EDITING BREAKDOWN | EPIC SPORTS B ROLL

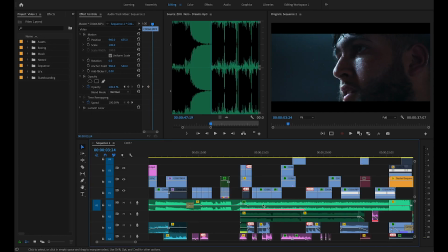4:42 So anyway, moving on, let's just talk about some of the color coding and all that stuff so you guys actually understand what's going on.
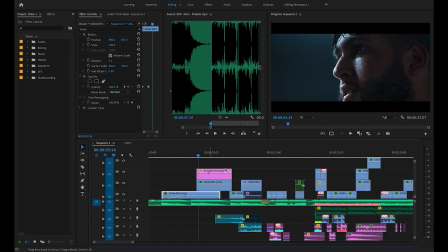4:47 Let's just make these smaller a little bit. So pretty much, as you can see, the music is green. All of the music is green. And as we go further down, the blue tracks, all this down here is the sound effects.
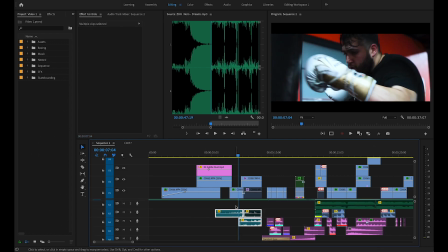4:58 Now, the blue tracks are all actually sound effects that are taken from the sound in the camera from the footage. So what I mean is this sound effect, or like this sound, is part of this clip. And this sound is actually part of this clip.
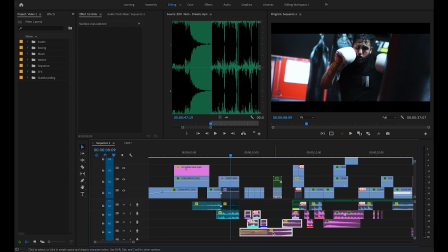5:10 And then all the pink sound effects are sound effects that I've added in that don't actually attach to any footage.
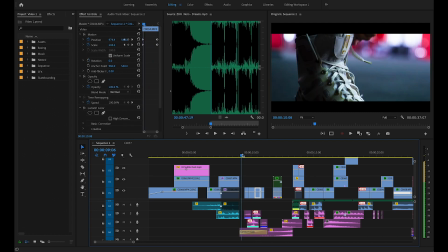5:15 Like they're actually added in myself, you know, like the whooshes or wind noise or anything like that.
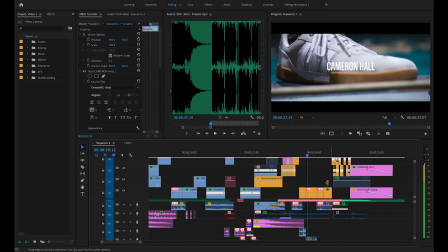5:20 And then as we go further along, we've got these orange ones, and this is just all the skateboarding clips, literally just all skateboarding clips.
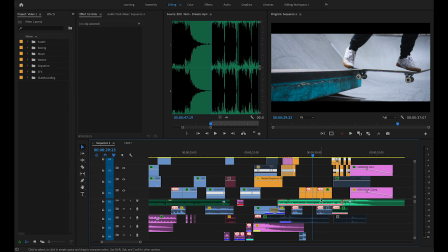5:25 And as you can see down here, we've got these blue clips, which mean that the blue is actually part of these clips that was recorded like as the actual sound.
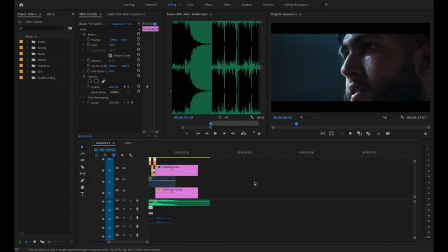5:33 So you get the thing. And then these pink ones are actually assets. So as you can see, this pink one at the end here is actually my logo.
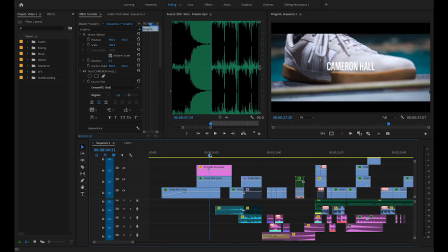5:39 These pink ones is the writing of my name. And then this pink one is actually dust, which you can't see, which is really annoying.
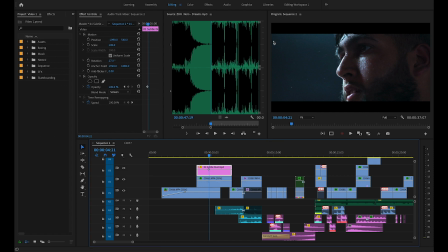5:45 So fun little facts about this that you guys probably didn't know is there is actually dust in this clip here. But because of Facebook and Instagram's upload compression, it actually compressed the footage slightly. And then in the uploaded versions that you guys saw, you actually didn't see the dust, which is really sad because now it just looks like an empty space.
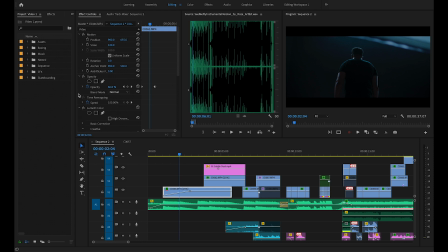6:02 Really depressing. So yeah, now to actually start the edit, first off, you want to go over to your bins. You want to organize all of your footage. So you go into your footage and you can see that every single one of these is color coded. So first off, what you want to do is go through every single clip and pick out which ones you like and which ones you don't like.
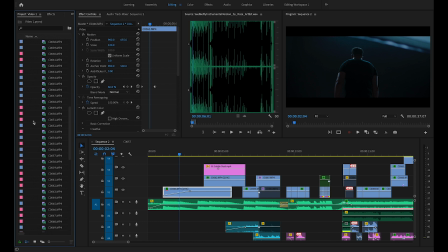6:17 So for me, all of the blue ones are actually the ones I don't like. They're the ones that aren't going to be used at all.
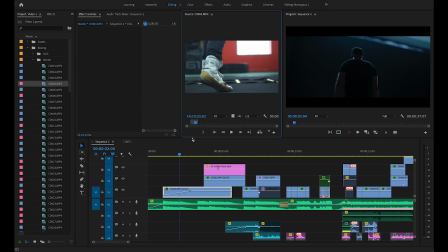6:22 And then all of these pink ones are the ones that have potential for me to use. And as you go down, you can also see that most of the clips are blue. So if we get a little bit more to the bottom, you can see there's just a massive blue streak. You can really see the ratio of like how much you've shot and then how much footage you end up actually using.
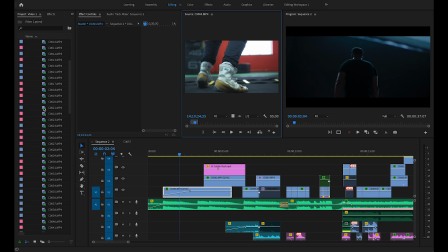6:38 So it's always better to film way more than what you're going to use, just in case you always want that extra shot that you might not get. Now coming down onto the timeline, you can see that I faded in the first clip, and I did this on purpose because obviously you don't want a clip just to randomly start playing unless it matches with the song or unless it's starting from the very, very beginning. Whereas mine, I wanted it to have a little bit of a black screen at the beginning.
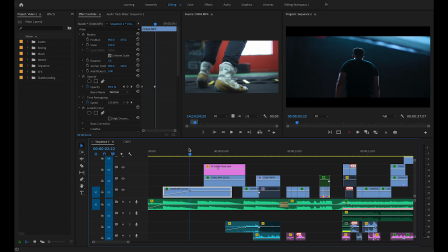6:57 So naturally it just goes in for that fading, and especially if you want to create the atmosphere where it seems like the subject is thinking about something or is reminiscing on something. So also when I was shooting this, you can see I've got like this rope in the foreground. Now if I go onto the original clip, as we've got here, you can see just a little bit further back the rope wasn't in the shot.
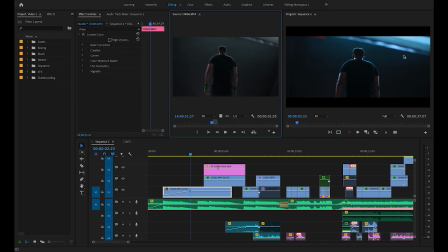7:15 The reason why I kept the rope in the shot was not only because I wanted to create some depth in the scene, just because obviously you've got the lighting around his shoulders and everything, but you've also got that foreground shot, but I also wanted this red tint that comes up in the rope a little bit further into the shot as well, because you can see how the red contrasts against the black background, which I thought was really cool.
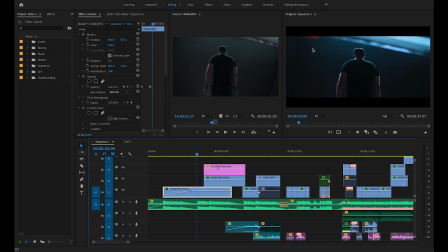7:32 Also, I could have actually had a little bit more red in here if I dropped the clip down a little bit further, but I wanted Nabil to stay in the middle of the frame, because if I drop the clip down, it means that he would have got lower as well, and I want to light that, because obviously we want to be focusing on him. We want to keep him in the center of the frame. So now moving on, as I said earlier on, to get this shot, as you can see in the previous shot, the lighting was hitting the back of him.
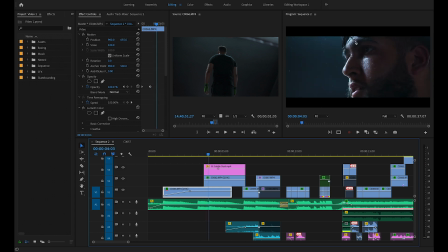7:52 So for the close-up, I actually turned him round so the light was hitting the front of him. So the reason for these dust particles was just because it was sort of an empty space and I wanted to give a little bit more atmosphere. Like if I take the dust particles away, you can see that it's kind of just, I don't know, it kind of looks a little bit less lifeless kind of thing, and I wanted to sort of bring up that dustiness of like the atmosphere in the boxing gym.
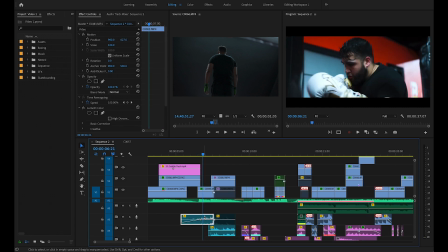8:11 Now the next clips, as we're going on through, you can see down here, as I said earlier on, this audio is part of this audio clip originally from the original footage.
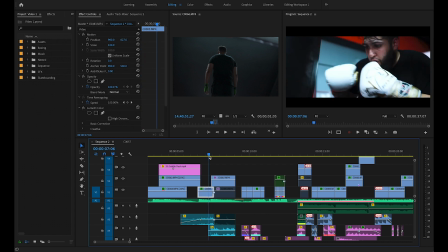8:18 So you can see that it's punching the punching bag, and as we transition between these two clips, I wanted to cut where the punch connects to the punching bag, because obviously it creates that continuity.
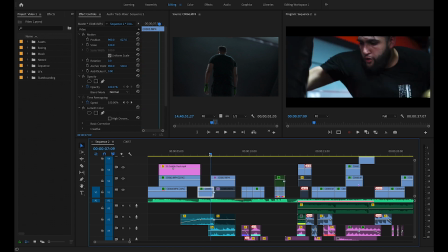8:27 That's another thing, I made sure that he did the same combo on the punching bag in both angles so that I could sync them up correctly.
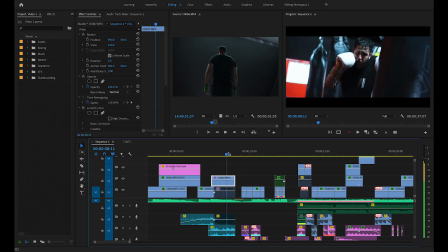8:32 So again, not exactly planned, but it was just something that I thought of on the spot. And then we've got him punching here, and yeah, this is one of the more interesting places.
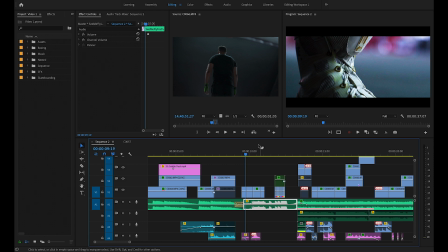8:39 You can see down here, this is where the music sort of transitions later into the song, where it's got these constant beats going.
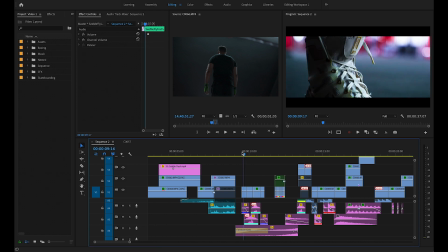8:45 And further down here with the sound effects, these are just whoosh noises, shoelace tying sound effects.